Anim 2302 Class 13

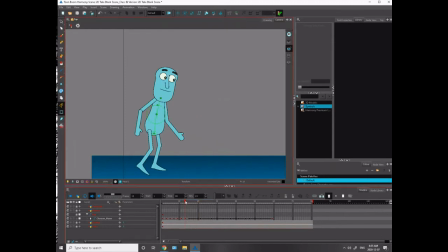20:45 So with these tweens, now I'm doing the run part of the cycle. I don't know that the ease and ease out parameters is going to help me too much here. Into that pose and then into there.
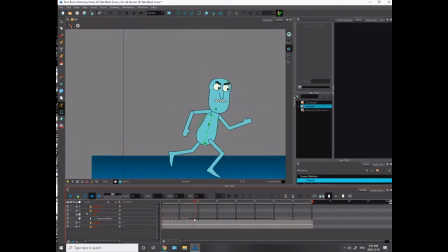21:00 So the next big pose I want on this one is the contact pose. I'm just going to turn off motion tweening here and make this key work.
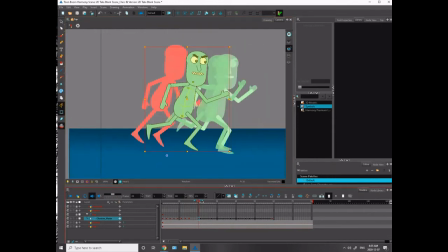So before this pose, he has to almost land into the pose, right? So the leg should be coming down and ready to hit.
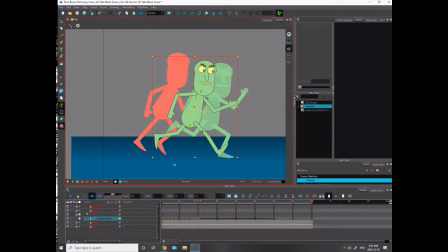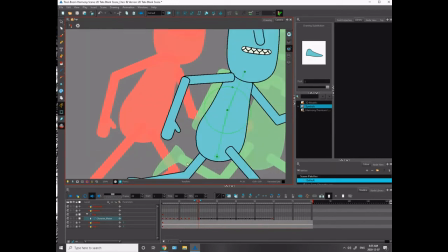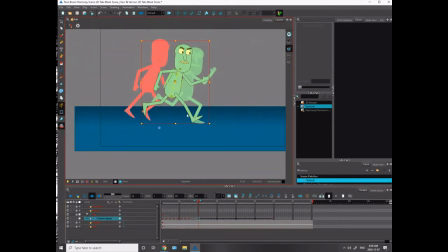Okay. So it'll be something more like that.
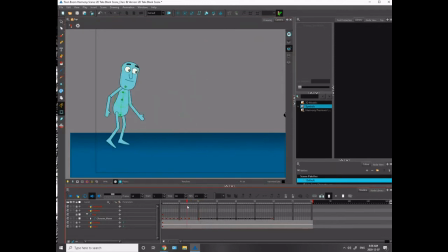21:53 Boom. I wonder if I can get away with just having the one tween here. Maybe I can.
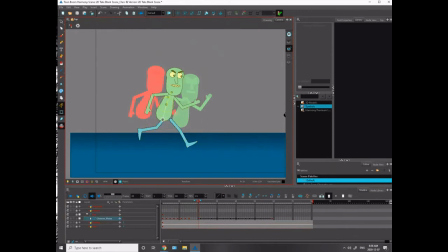Be a little tight. Oh wait, let's see.
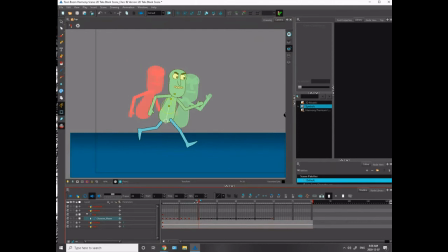22:24 Yeah, the timing is very dramatic there, so I guess it would be appropriate to have just the one tween here.
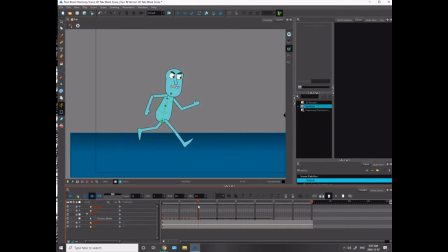And again, those references that are on DC Connect, you guys can check those out.
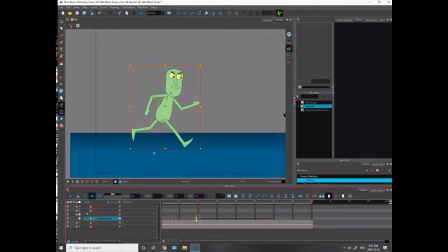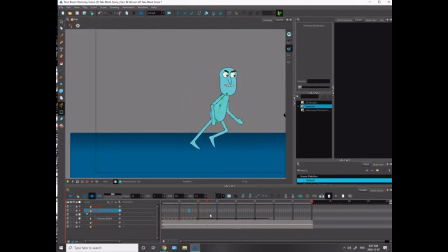23:15 And then up. So this is a part where I'd want two drawings for sure. So I'm fine with the even timing here. Let's just make that work. I'll take these two keys over, move them over here.
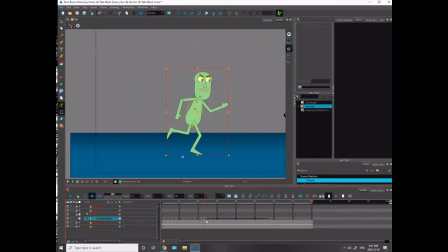23:32 It's very important, guys, that you are considering your arcs and your timing on each of these poses. On something like this, I'm going to be doing such a dramatic repositioning of all these poses.
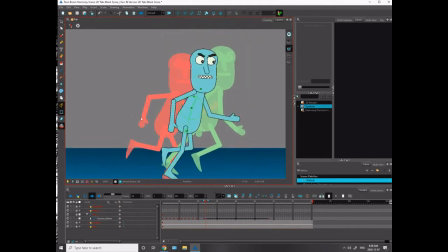23:45 I don't think the timing editor is going to help me too much. But the motion tweener, you see, it is helping me find the motion, which I appreciate. Thank you, motion tweener.
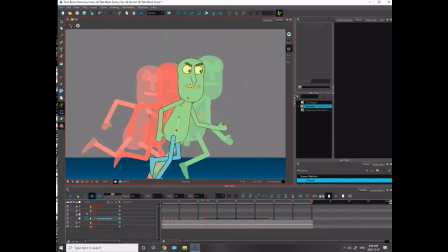24:01 But I still have to do a lot of the work, right? I got to get these arcs working.
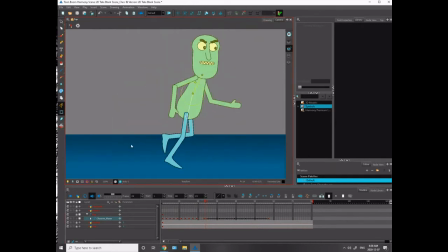I want to make sure I have a nice, appropriate amount of drag on the arms here. They're coming down a bit fast for my taste.
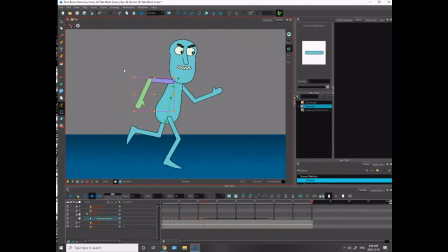If you keep them hanging higher longer, you end up getting like a more impactful kind of run.
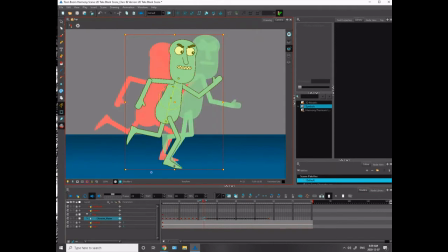24:44 It looks like a bigger run, essentially. Holy shit. How far down that leg got? Is that what happened here too? Oh my god.